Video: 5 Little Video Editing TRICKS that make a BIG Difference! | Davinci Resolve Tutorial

Just adding subtle camera movement like this can take a boring picture and make it look just better. Now moving on to the third trick that I have for you, which is a pretty common one, reframe your shots.
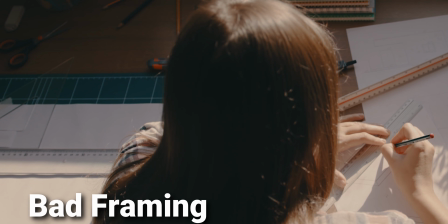If you have bad framing, this will make your video just look so much worse. But we can also use reframing to hide jump cuts to make our video look a little more seamless.
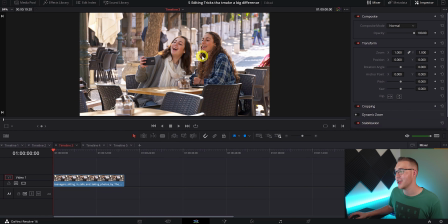So on my timeline, you can see that I have a relatively wide shot of these 2 girls who are about to take a selfie. Now, it's not a bad shot, it looks good. But if I really just wanna focus the viewer's attention on these 2 people right here,
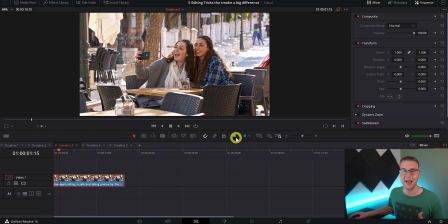rather than anything else going on in the background, I can go ahead and reframe the shot by clicking on the inspector tab,
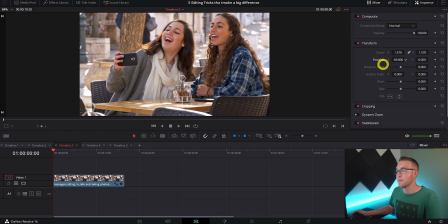and then I'm gonna go ahead and zoom in more so it creates a tighter frame. Then use the position X and Y to recenter the shot and frame it better. And as I said earlier, another thing that we can do with reframing is hide cuts.
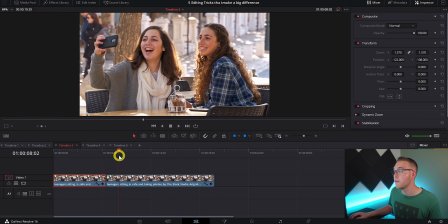So what I'm gonna do is make a cut right here and then move forward a few seconds and make another cut here.
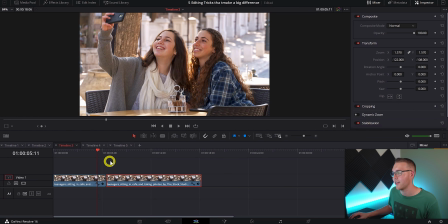Delete this middle section and put our clips back together. Now when we watch it, you can see that there's a pretty hard jump cut. So to hide that, I can go ahead and with this first part selected,
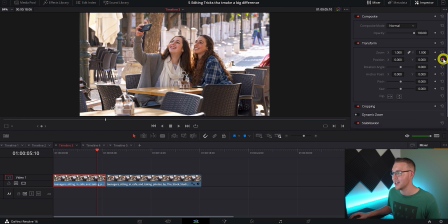if I just reset the zoom and reset the position, now when we watch it over, you can see by changing the framing,
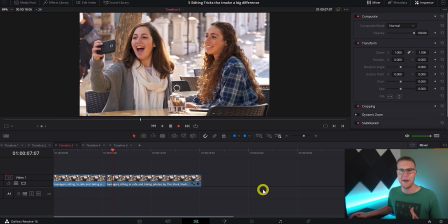it actually just hides that cut so much better and makes it look overall more seamless as if there was just a second camera there. So now your fourth trick to improve your videos has nothing to do with video, but rather audio, because audio plays a huge part in video. With sound, you have music, background noise, you might have voiceovers and all of the other stuff that could be in there. So what we're gonna do is something called sound ducking. So the overall idea of sound ducking is being able to smoothly adjust volume at multiple points in a single audio clip.
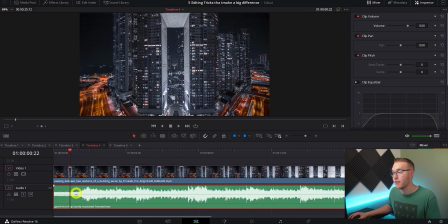So to do that on any audio clip that you have, there's this little line you can see right here. And when I hover over it, my cursor becomes these little two arrows right here. This line can control our volume. Find the point that we want the audio change to start.
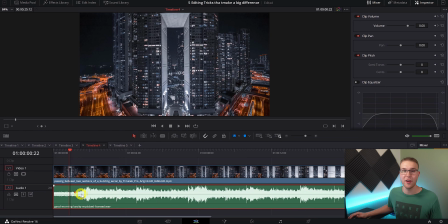We're gonna hold Alt and just click. Now you can see that a little dot appeared and that's a keyframe right there. And now move forward a little and drop another keyframe where we want the volume change to end. Now what we'll do is grab this second ending point right here and drag our audio down.
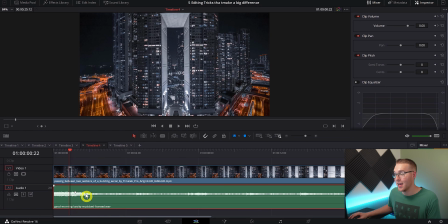And you can see that between those two keyframes, it gradually fades the volume to the right level. If you really just wanna fine tune your volume, you can go up here to the Inspector tab and under Clip Volume, you'll see that right now, we actually have a keyframe selected.
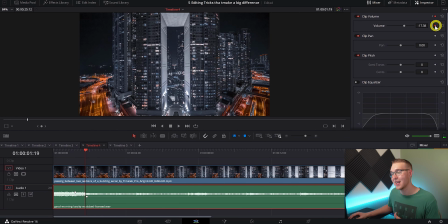So if I hit this arrow button, it's gonna just move to the next keyframe and then you'll see that it's at negative 17 decibels. We can grab our number and just drag it around and really fine tune that audio transition. And now if we wanna bring the volume back up, we can do the same exact thing.
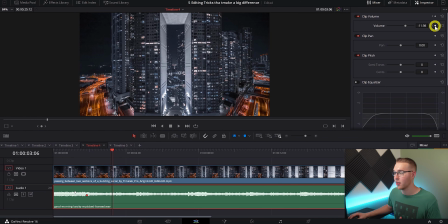We can also just hit the diamond button right next to the clip volume and add a keyframe at the beginning point and then move forward a little and bring it back to zero and you can see that it auto keyframes.
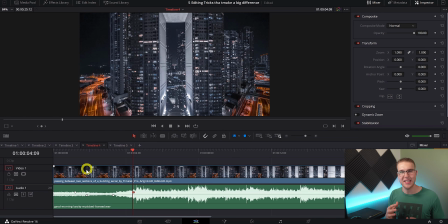So this works really well for making sure that your music doesn't get too loud or if you're doing a voiceover, making sure that your volume is low enough to where the voiceover is not lost in the music.
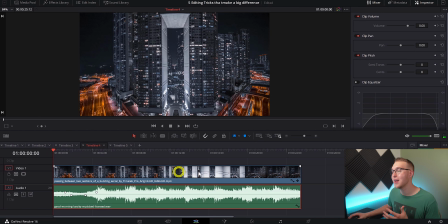Another thing you can do is if you listen here, you can hear that our volume comes in and starts right out full blast and kind of like in your face.
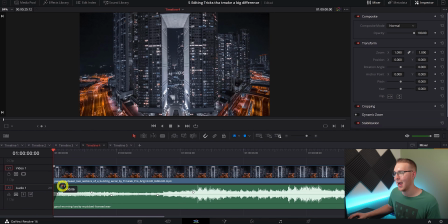So we can grab this little tab right here and drag it in to add a little fade.
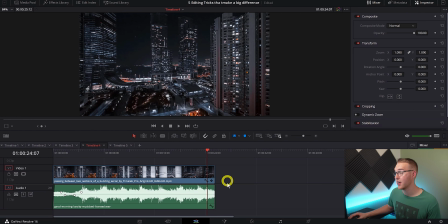And then we can also do the same thing at the end here so that it really just lets them down gentle, you know? And honestly, I would just do this for the video too because it just looks nicer to have the video and audio fade out simultaneously.
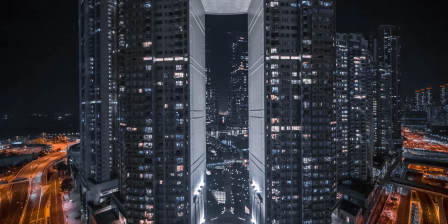So now moving on to my fifth and final trick. And honestly, this one is not little at all.